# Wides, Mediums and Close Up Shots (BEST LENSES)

In this video, we'll be talking about focal lengths, or wide, medium, and tight shots. Each shot has a specific purpose and gives a specific feel, and there are certain lenses that look best depending on what look you're trying to achieve. The simplest thing to remember with this is that if you want a wide shot, use a wide lens.
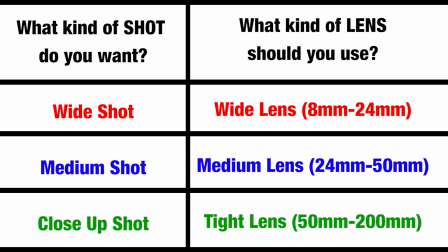[0:17]
If you want a medium shot, use a medium lens, and if you want a close-up shot, use a tight lens. We'll talk about each one of these and what looks best with each lens. Let's start with wide lenses.
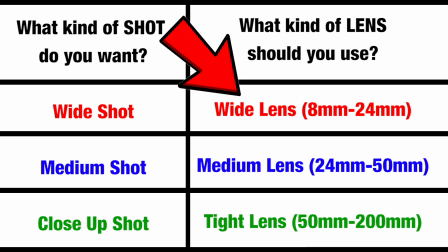[0:28]
Wide lenses can be anywhere from 8 to 24 millimeters depending on the crop factor of your camera. Wide lenses are best for getting wide shots, like shots of buildings, establishing shots of a location, real estate,
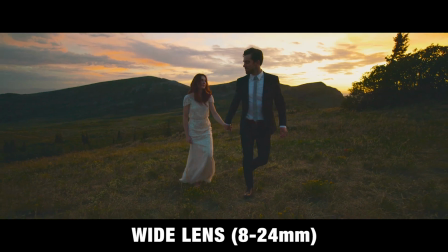[0:41]
landscapes like a big field, full body shots, or any shot where you'd want to show the location of where you're at.
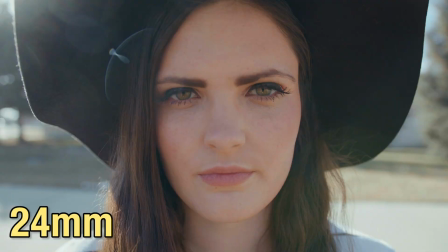[0:47]
Wide lenses are not good at showing close-up face shots.
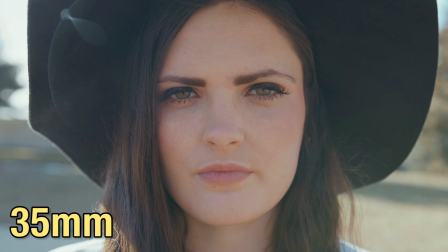[0:51]
As you can see here, faces look way better on a medium or a tight lens, so if you're going to be shooting a person on a wide lens,
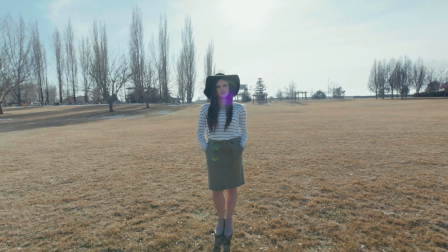[0:57]
make sure to get full body shots of them because the closer you get to a person while on a wide lens, the more distorted their face will look. Also keep in mind that when you're on a wide lens, the more everything will be in focus.
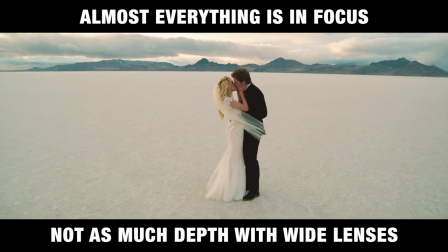[1:08]
If you want to create depth in your image, you don't want to use a wide lens, you'll want to use a tighter lens.
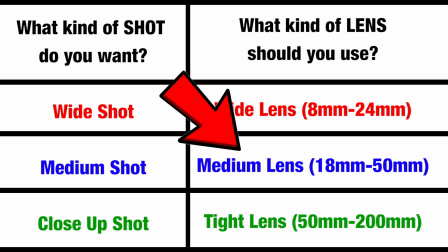[1:13]
So now we'll talk about medium lenses, which can be anywhere from 18 to 50 millimeters. These shots look best for getting medium shots, or shots that aren't too wide and shots that aren't too tight.
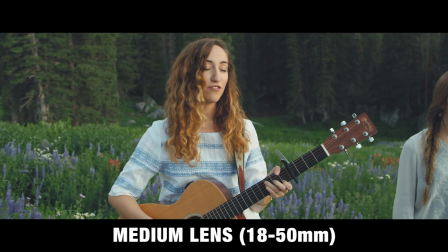[1:22]
A medium shot includes the head all the way down to the waist, but usually doesn't get any wider than that.
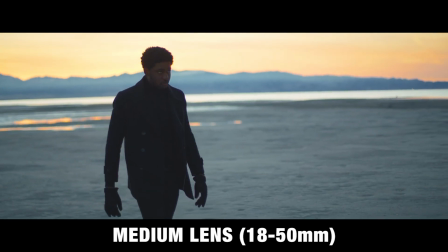[1:27]
Here are some examples of medium shots. As you can see here, they aren't too wide, but they also aren't super tight.
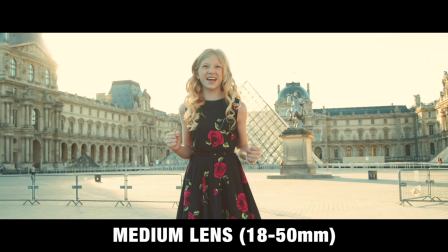[1:33]
Medium shots are best used for showing a subject, but also a little bit of your background. Now moving on to tight lenses, which can be anywhere from 50 to 200 millimeters.
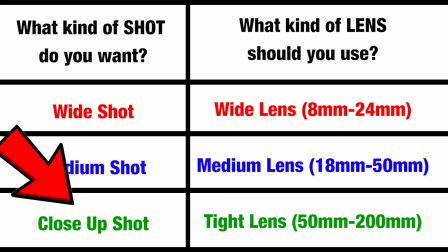[1:42]
These lenses look best for getting tight shots, like close-up shots of the face or detail shots.
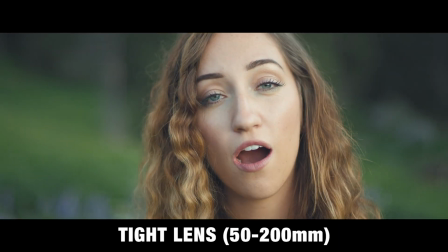[1:48]
Keep in mind that the tighter your lens is, the more depth there is in your image, so the harder it is to keep your subject in focus.
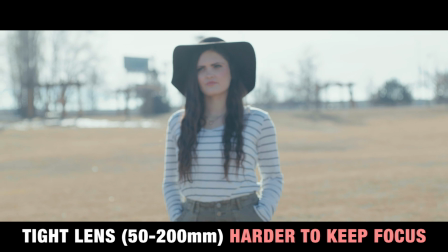[1:54]
So if your subject is going to be moving forward and backward a lot, it's better to use a wider lens so that they stay in focus. Also keep in mind that the tighter your shot is, the more compressed your shot will be, meaning that your background will look a lot bigger and closer than it does with a wide lens.
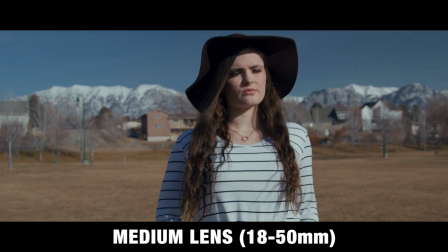[2:09]
So let's say you're shooting a shot of a person with some mountains in the background and you want to really show off the mountains.
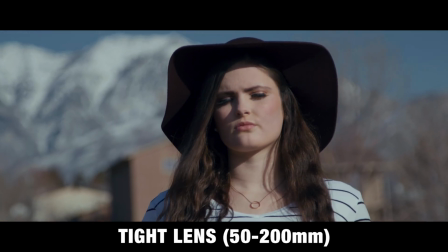[2:14]
You will use a tight lens to compress the image so that the mountains seem closer to your subjects than they actually are.
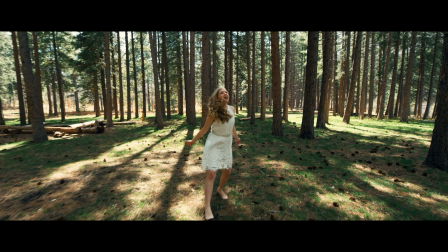[2:21]
When you shoot a video, you want to include a variety of wide, medium, and close-up shots and then cut between those.
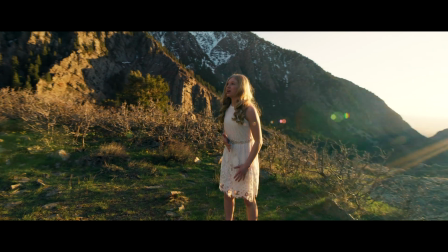[2:27]
One of the biggest mistakes that I see beginner filmmakers make is only cutting from wide shots to other similarly looking wide shots,
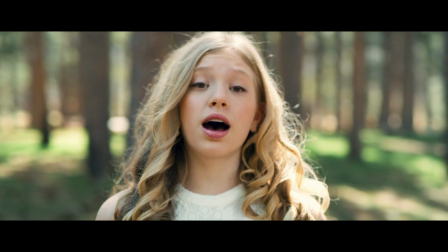[2:33]
or only tight shots to other similarly looking tight shots. When you watch a movie, you'll notice that they do this all the time.
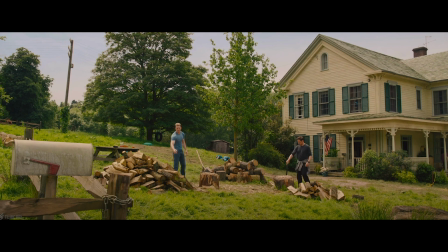[2:40]
They'll show a wide shot introducing the location, and then they'll cut between medium, close-up, and wide shots.
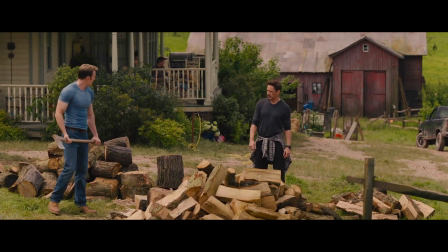[2:45]
This is why it's important to have at least one wide lens and at least one medium or tight lens so that you can get a variety of different shots and then cut between those. Also keep in mind that each shot gives a certain feel to the video. For example, if you want your subject to feel lonely and distracted from the world, use a wide shot with a lot of space around them. If you're shooting two people talking to each other where their dialogue is the most important thing,
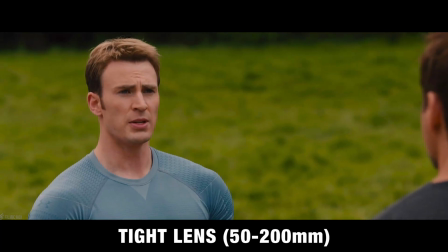[3:08]
you want to get close-up shots of their face so that the viewer can see the detail of their facial expressions. So as a general rule of thumb, you'll want to follow these rules as much as you can, but every once in a while,
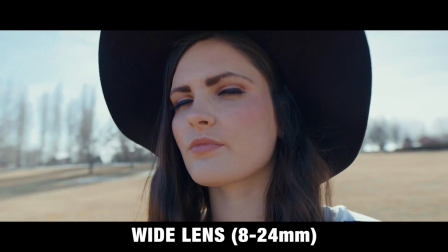[3:18]
if you wanted to break these rules, you could try to get a close-up shot using a wide lens if you're looking for a certain feel. So keep in mind that these rules aren't completely set in stone. You can adjust and adapt and use your creativity to get the kind of looks that you're going for. But that's it for this video. Thanks so much for watching, and we'll see you in the next one.